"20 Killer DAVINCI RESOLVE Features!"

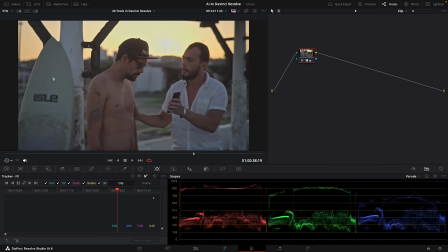[8:14]
Definitely, I do not want the audience to be focusing on that surfboard. So I just want to be able to like separate it, darken it a little bit, maybe even blur it, just so that it doesn't draw so much attention to it so that, you know, the audience is actually looking at the characters in the shot. So, you know, normally you would have to create a power window, track it, all that stuff.
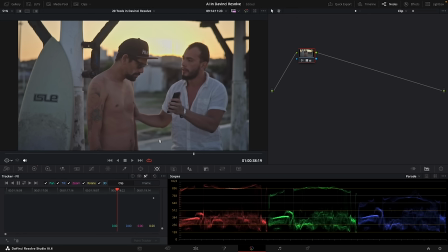[8:33]
Well, in this case, I can use a magic mask to very quickly find out basically and separate this area. So I'm gonna again create a new node here. And on this node, I'm gonna go here to magic mask. And there's different ways you can select it. You can do, for example, person or feature within a person. Like let's say there's just their clothing. And again, you guys can see sort of how I use these features in my previous video.
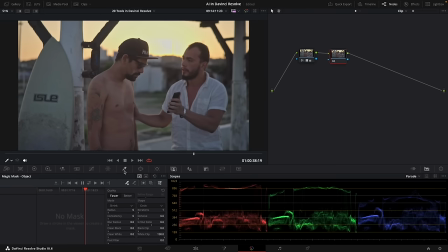[9:00]
But in this case, I'm going to go here to the object track. And then, you know, you just pick your little color picker and you just select the object that you want to track. Then if you want to turn on here, this option, so you can see the overlay and you're going to see basically if it selected your, you know, your object completely.
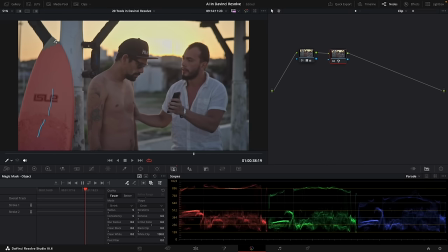[9:18]
In this case, it did not select the whole object. So I'm going to pick a few more spots here and there it goes. As you can see, it picked the whole surfboard. You can also track it now, so I'll just track it both ways.
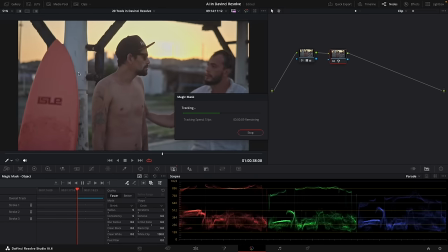[9:29]
And as you notice, again, thanks to the wonderful AI built into the DaVinci Resolve,
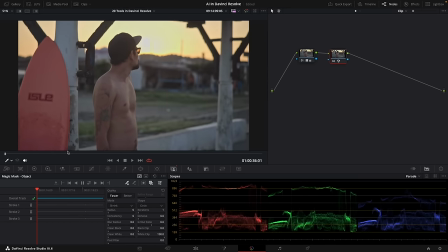[9:34]
it just recognizes exactly the edges of the surfboard as it basically moves throughout the shot. Again, if you don't appreciate this, then you've never spent hours and hours previously having to rotoscope or basically separate elements in the shot just so you can,
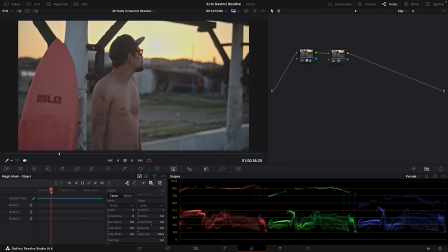[9:50]
you know, control them separately. So anyways, that's it, it's done. And now the great thing about it is that I can create, for example, another node. and I'm gonna connect here the alpha channel, so the blue to the blue of this new node, and I'm basically gonna be able to now go and actually adjust individually the colors of that surfboard. So in this case, I'm gonna turn off the overlay, and in this node, I'm gonna go here to my color settings, and for example, I'll just darken it. I'll darken the surfboard, maybe I'll blur it, something like that, and then now you'll notice that it's applying it nicely,
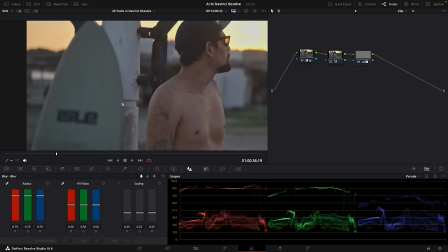[10:26]
but the Magic Mask actually did such a good job, it actually perfectly cut out the surfboard, and the edges are very sort of strong. So I can now go back into here, into these features, and I can actually, for example, blur, just so it kind of softens those edges a little bit better. And right there, as you can see, I was able to now go from this shot, where the surfboard is definitely too bright, I think,
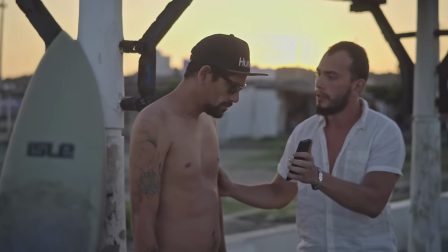[10:49]
and kind of here it's a bit darker and a little out of focus. And now I just think it's not drawing as much attention to itself as it did before. Now this tool is really great if you have to digitally simulate what happens in the real world when your shot or part of your shot goes out of focus. There's a lot of subtle things that happen that you cannot replicate with just a standard blur.
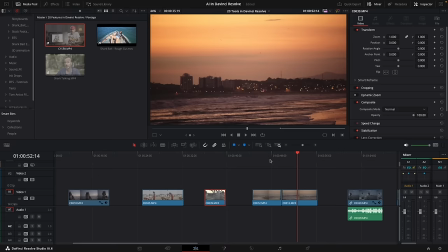[11:12]
So here in DaVinci Resolve, I have two shots actually. I have one shot here of the beach here. This is again for my shark film, and then here's another version of it where the shot is slightly out of focus. You'll notice here that as the shot goes out of focus, yes, everything's kind of blurry,
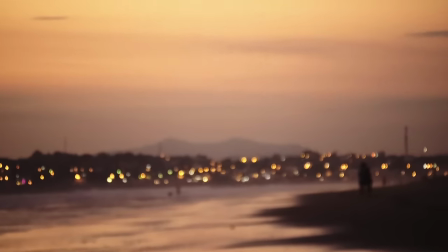[11:29]
but you'll see those little highlights, all those little light sources there in the distance, they are not washed out.
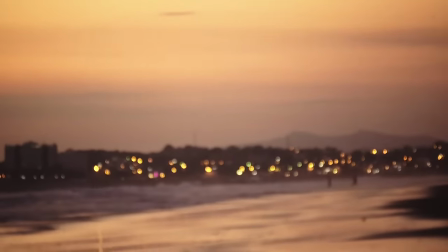[11:36]
They're actually still very bright and, you know, they're kind of shimmering, you could say, but they're definitely, you know, noticeable.
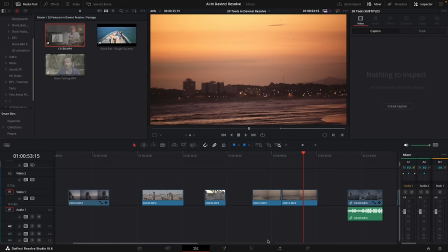[11:43]
Now here's the same shot, but basically in focus. So if I were to go here to the color page, and let me just create again another node,
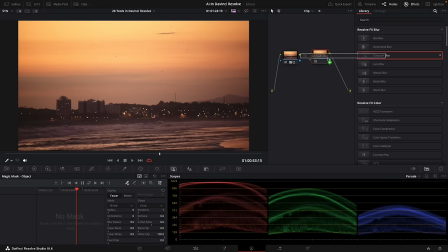[11:51]
and if I go and I apply a simple basically Gaussian blur effect to it, see what happens as I increase, for example, the thing, the strength. It blurs the whole shot, but it also blurs the light sources, and they just basically don't regain their intensity, and they basically no longer look like light sources. And this is usually what happens when you have an amateur just apply, you know, just any typical blur effect to a shot because they're trying to simulate that the shot is out of focus in camera.